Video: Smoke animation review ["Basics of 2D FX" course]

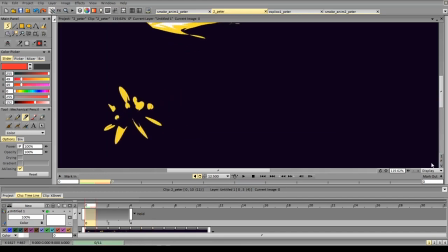[16:37]
And it's kinda lonely there.
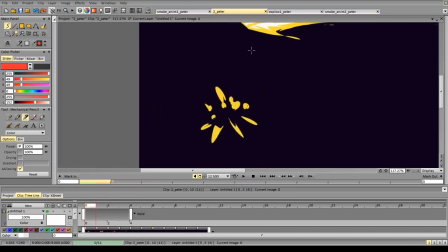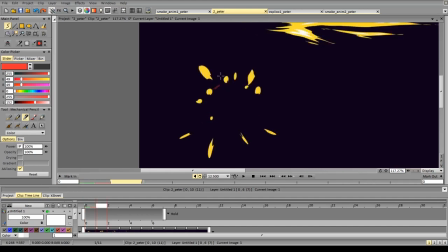[16:50]
The spacing is quite nice overall, so good job.
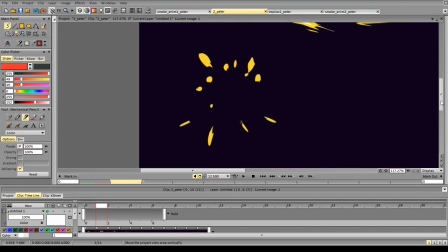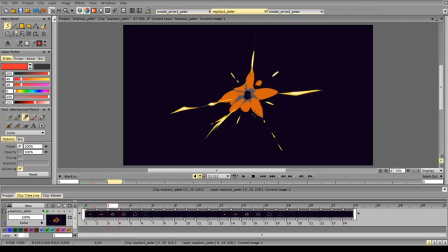[17:22]
So, next up is our explosion. So, explosions are quite tricky. This one looks nice, but we can improve some places and some parts.
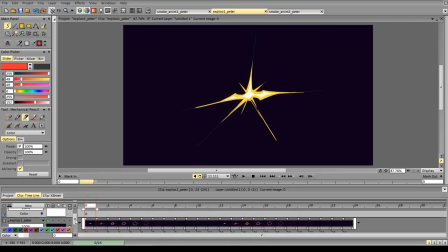[17:40]
First of all, I would make it more punchy and more rhythmic by making the first frame smaller, as we don't have much contrast in terms of motion. So we start like this,
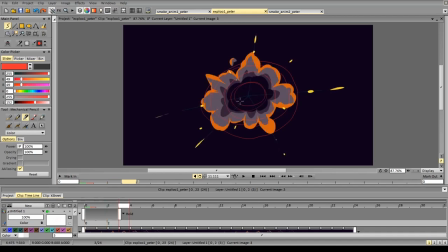[18:00]
and then we're like this, and then we're like this, and you see the spacing here is very similar. So we don't have a nice contrast in terms of spacing at the beginning.
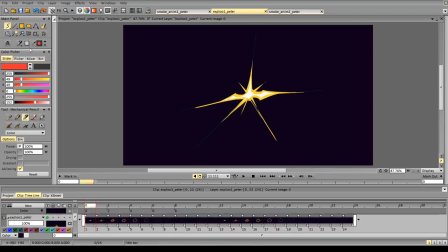[18:19]
To change that, we can simply make this smaller, make this smaller,
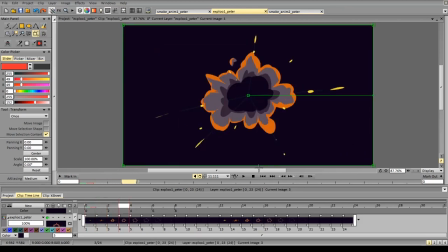and it repeats again, yeah. So we can make it smaller,
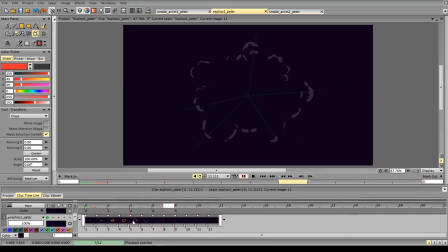and keep the shape connected here.
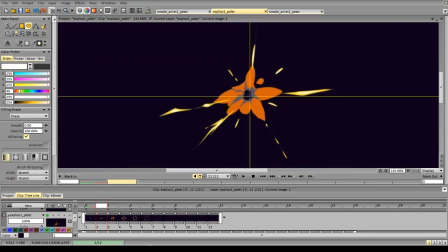[18:58]
We can add some brighter bits in the center. We can change up the color to make it more interesting and to indicate that the shapes
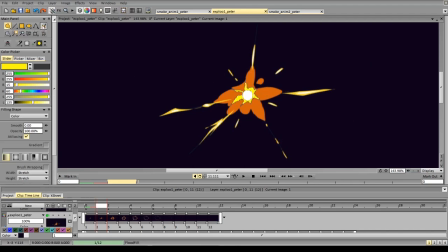[19:17]
are brimming with energy at the start of the animation.